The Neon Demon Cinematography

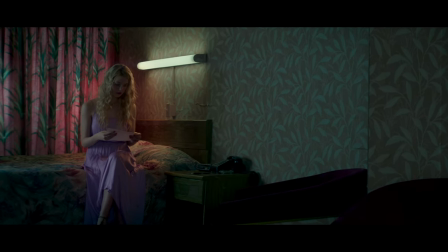And once again we see a huge mirror and she's going to sign up a contract and the director is showing this to us through a mirror with a
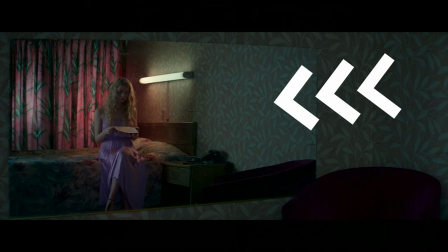slow push in on a dolly which is also really nicely illustrates the idea of the film that everything is shot through the mirrors and it's
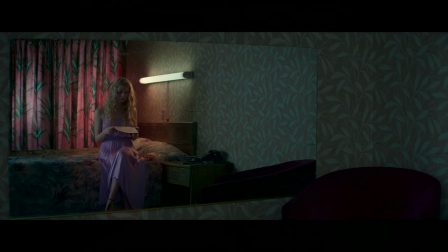kind of fake and it's all about narcissism as well and looking at the colors in
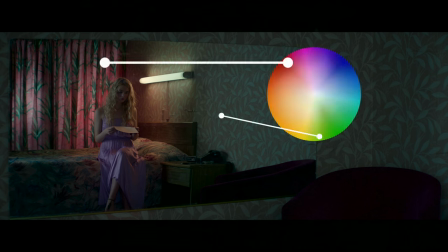this shot there are two prime colors the red on the curtains and
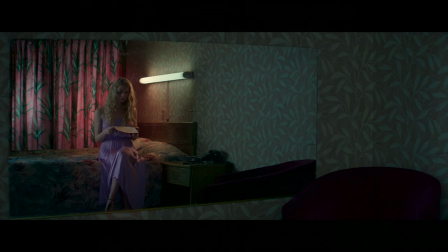the green on the walls and they are also making this look nice and of course her purple dress is also looking amazing right here so
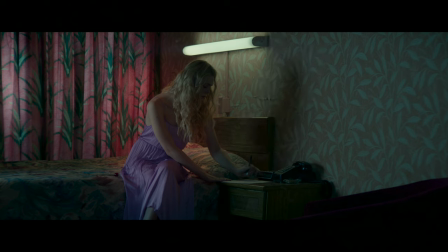we see that she signs up the contract and also we see a little bit of kicker light on her arm probably it's out of the window or maybe
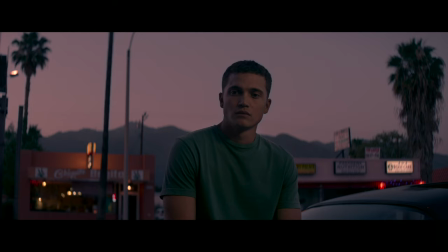it's a different special light that they put here so here we see dean who's a kind of a friend of our main character and look at this shot i really enjoy how it looks first of we see the pastel colors kind of reddish or orangish color right here on the sky.
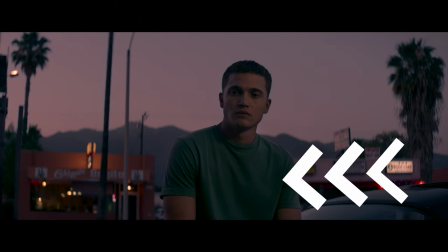It's a sunset. Also a very deep green color and nicely looking shirt. A bit of brighter orange and red in this building.
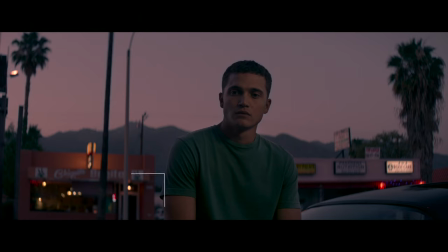And this lighting scheme is well known as a Rembrandt lighting when we have a little triangle under his eye. Overall I really enjoyed this shot. But here comes even more beautiful shot.
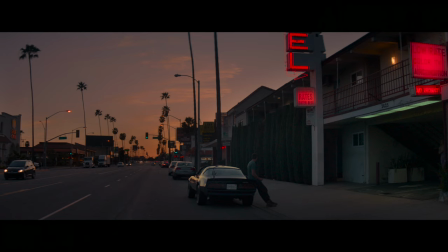I just love how it's looking right here. We see a lot of leading lights as you can see and the colors are just amazing
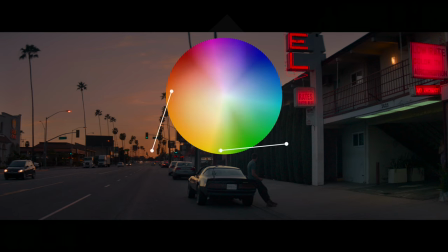we can see some deep orangey color of the sunset a really bright red from the neon sign once again neon demon neon signs and a little bit of dark green on the trees and his shirt and we can see kind of a triangle once again and those colors are located at one half of the
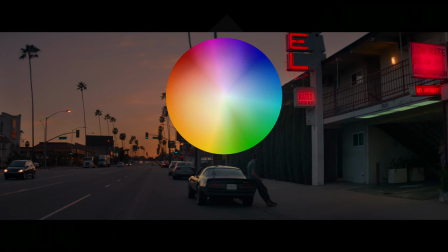image circle i mean the color wheel thus having a very nice complimentary feeling to those.
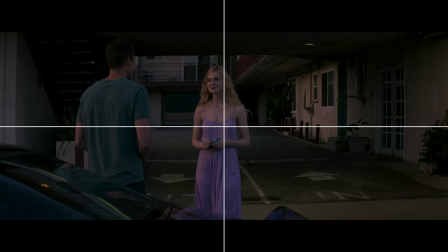And in the next shot we can see Al Fetting's character coming up and custom designers are knowing what they're doing. Look at the colors of their shirt and the dress.
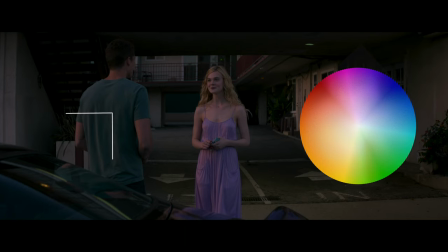It's magenta or purple and deep green and if we pick those colors on the color wheel we can see that they're exactly opposite thus complementing in a really nice fashion.
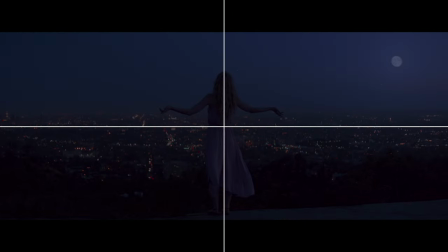And one more shot with very low exposure, guys.
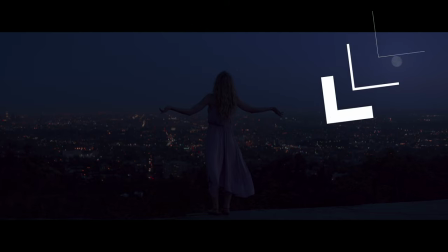But I like the central composition and those little oval bouquets from the anamorphic glass right here. Just a bit of silhouette of the main character. Great job. Once again, we see the red neon color, which is nice.
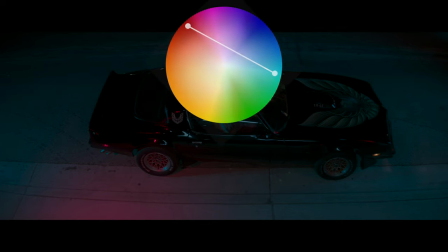And it's complementing the cyan color of the street. Once again, red and cyan is a pretty nice combination.
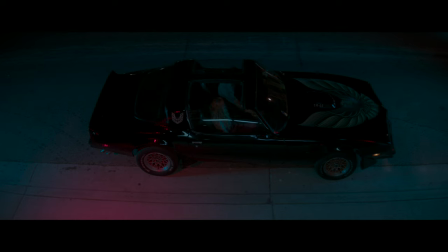And you see it a lot in such movies as Drive, some synth wave, you know, late 80s movies, a lot of neon signs and all that. Red and cyan are just perfect.
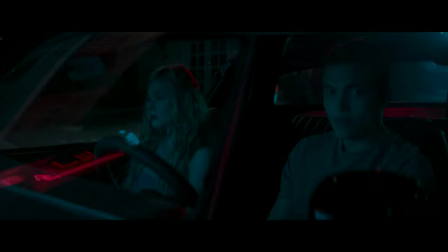And they are inside of the car. Once again, we see the red neon sign and a lot of cyan and kind of cool and bluish colors, which is looking very cool.
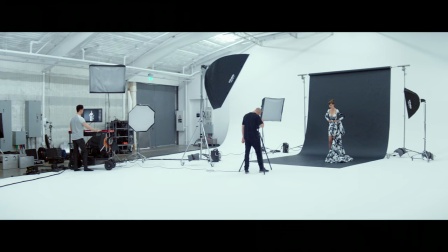Now we're moving on into the photo studio, which is a real, by the way, studio in Los Angeles.
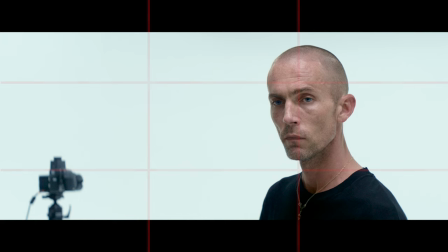And here we can see the photographer and I like the composition right here. He's not just standing in front of white background and you know placed on the right third of the frame but also we can see the camera right in the corner of the shot thus giving good balance to the picture.
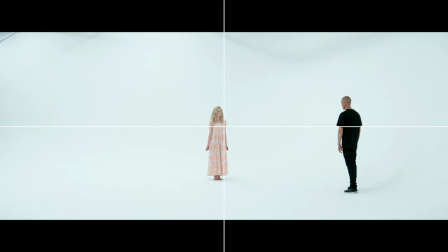And in this shot we see Al Fanning standing right in the middle of the shot and the photographer is right here also really nicely balancing the empty white background.
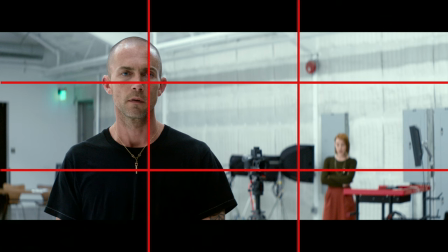And one more interesting shot we see the photographer the rule of thirds right at his eye we see the cross of those lines which is great but also at the lower right third we can see the Jenna Malone's character and she's watching in the you know out of focus area she's watching Elle
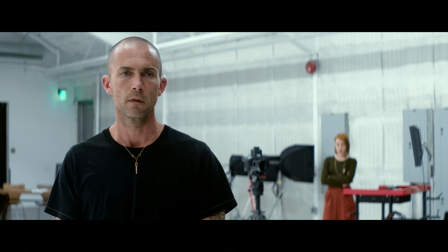Fanning's character and we understand that it's not that simple about their relationship. Greatly balanced shot once again. And that's what I'm talking about when I say Nick Raffin loves dark and moody and wide shots. The photographer comes in through a little door. We see only the silhouette, but it's so intense.
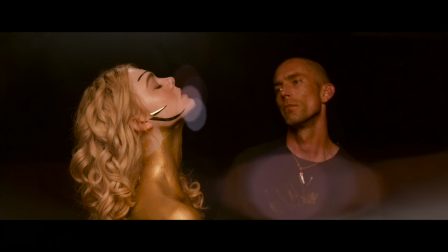Love it. And here we have the golden scene.
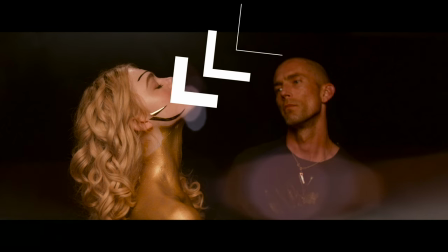We have golden everything. Golden hair, golden accessories, golden skin color, and even the golden necklace on the photographer's head.
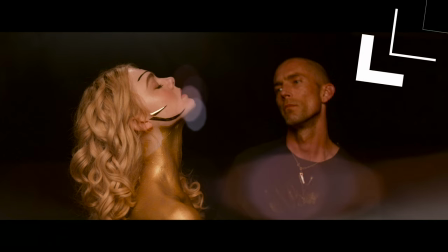And his skin is also looking kind of golden. And also look at those oval bouquets.
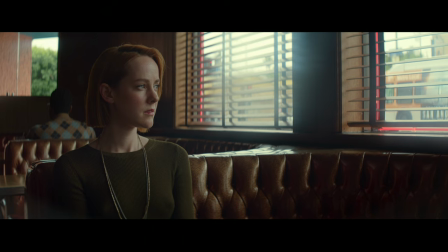They're great. Now we're moving on to some cafe and we see the glitter, the golden glitter in those couches, which is, you know, Nick Ruffin said that he was looking for those glittery couches all around Los Angeles.
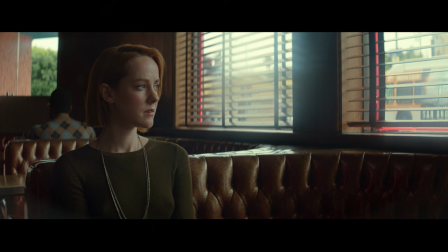And this is a real cafe, by the way. And also we see a very nice color of Jenna Malone's character's shirt or sweater, the deep green kind of olive color, and also the leading lines through the window blinds.
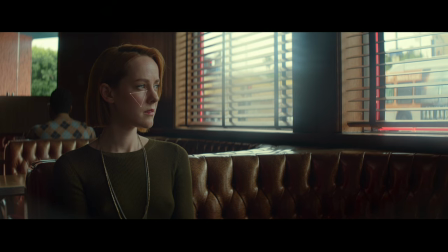And we see the Rembrandt lighting right here under her eye. And this is shot from the darker side of the face thus giving us more shape. It's a very popular Hollywood technique to shoot from the darker part of the face.
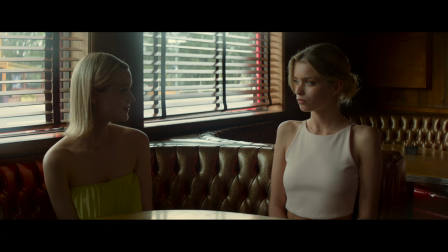And now we switch angles and we see those bitches in the shot and they have the same lighting technique, the same Rembrandt lighting and the same you know glittery couches. All in all it's looking really nice to my eye.
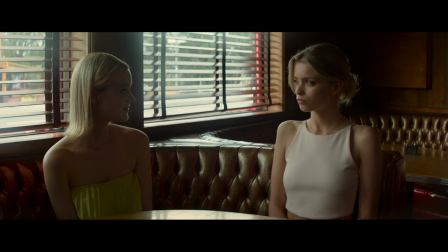It's very simple and I think we have minimal artificial lights and by the way we see a little bit of neon signs in front of the building.
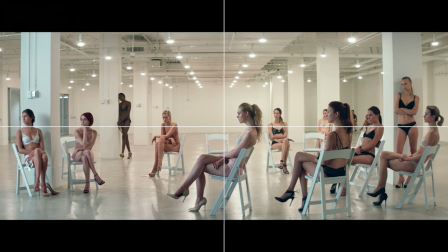So now we're moving on to casting scene and as you can see the director just puts every single girl into her own special position to get this composition of the shot. As well we see a ton of leading lines on the ceiling which is great and we see the exact same picture with this shot.
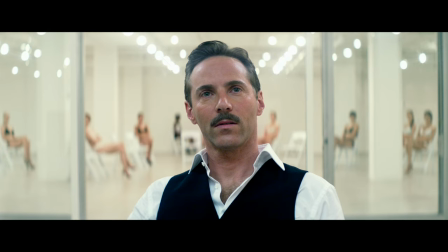All the ladies at their places and the character is at the center with the leading lines on the ceiling as well.
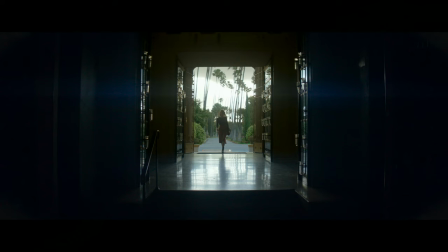And we continue the marathon of very dark and moody shots with central composition and we see the character of Jenna Malone coming into a building and as well we can see some anamorphic flares from the sun I guess.
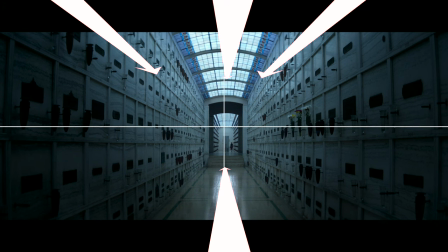And we see that it's a cemetery, the Los Angeles and once again a ton of leading lines and central composition which is looking just great.
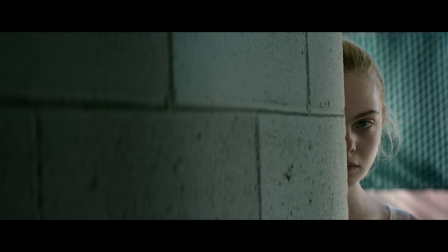The next shot is pretty much simple, but I love how it's done. The character is at the right side of the image, almost in the corner.
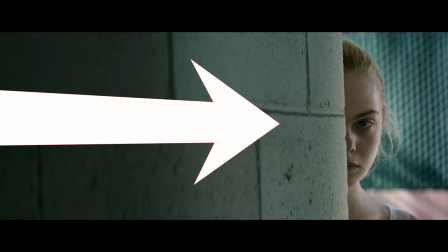We see a leading line towards her eye and also she's kind of half-faced.
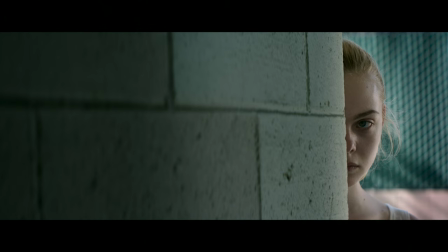She's almost a two-faced person. So it's the beginning of her transformation after the casting.
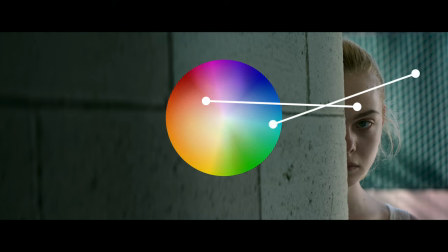And the skin tone is really well complemented by this cyanish greenish bluish color.
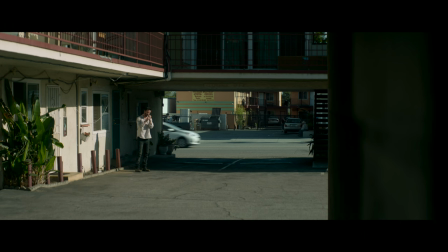And here comes my favorite actor Keanu Reeves. I just love how he's acting and in this shot it's a very wide shot. We see a very nice contrast. First of all the right part of the image is simply blacked out.
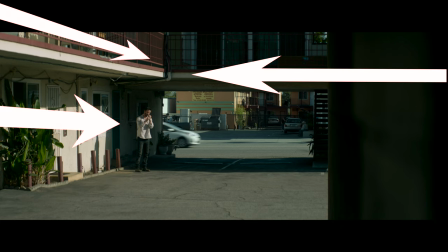We see a ton of leading lines that are leading towards him and a very cool separation.
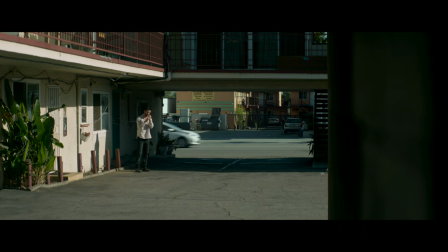The dark background and he's lit by the sun and of course he's in the left third of the frame.
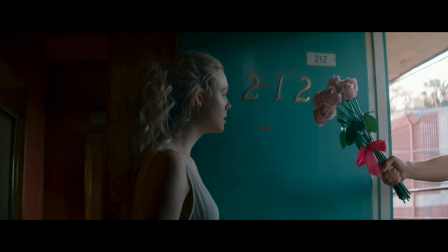And this is one of my favorite shots to be honest. I love those colors. Just look at it guys.
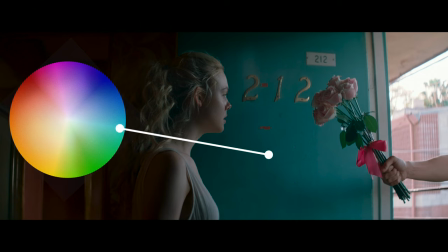First of all we have a ton of cyan and it's really nicely complementing her skin tone. Also we have this pinkish reddish little strap on the flowers, the flowers themselves, a lot of orange at the left part of the image and overall it's giving us a very nice little triangle of colors.
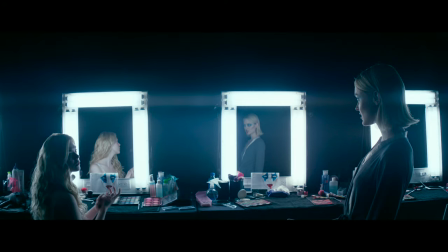It's a pity that this shot is only like two seconds long. The next shot is pretty much beautiful in my opinion and it really illustrates the fakeness and the unrealistic nature of modeling in this world the narcissism and the mirrors are right here we see that those characters
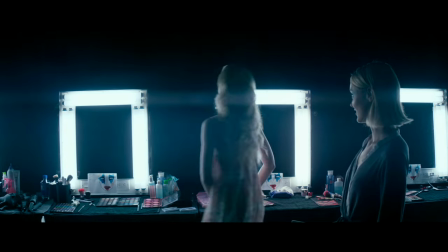are talking to each other through mirrors we see only the profiles of those girls but we
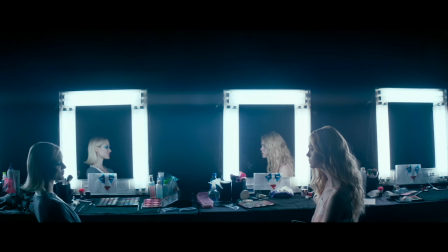can see them in the mirrors and we see a very nice framing in those
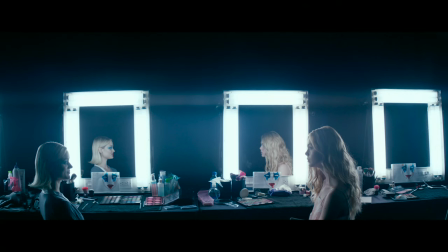bright mirrors but in the next shot they change places and we see that the character of Elle Fanning is ready to replace those top models with herself as a neon demon,
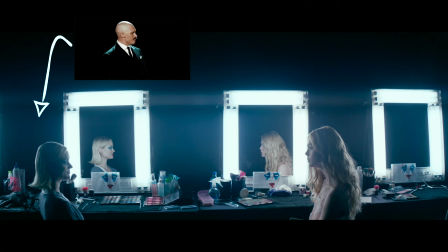let me say. And also I find it really funny that the model on the left is looking like a character of Tom Hardy in Bronson.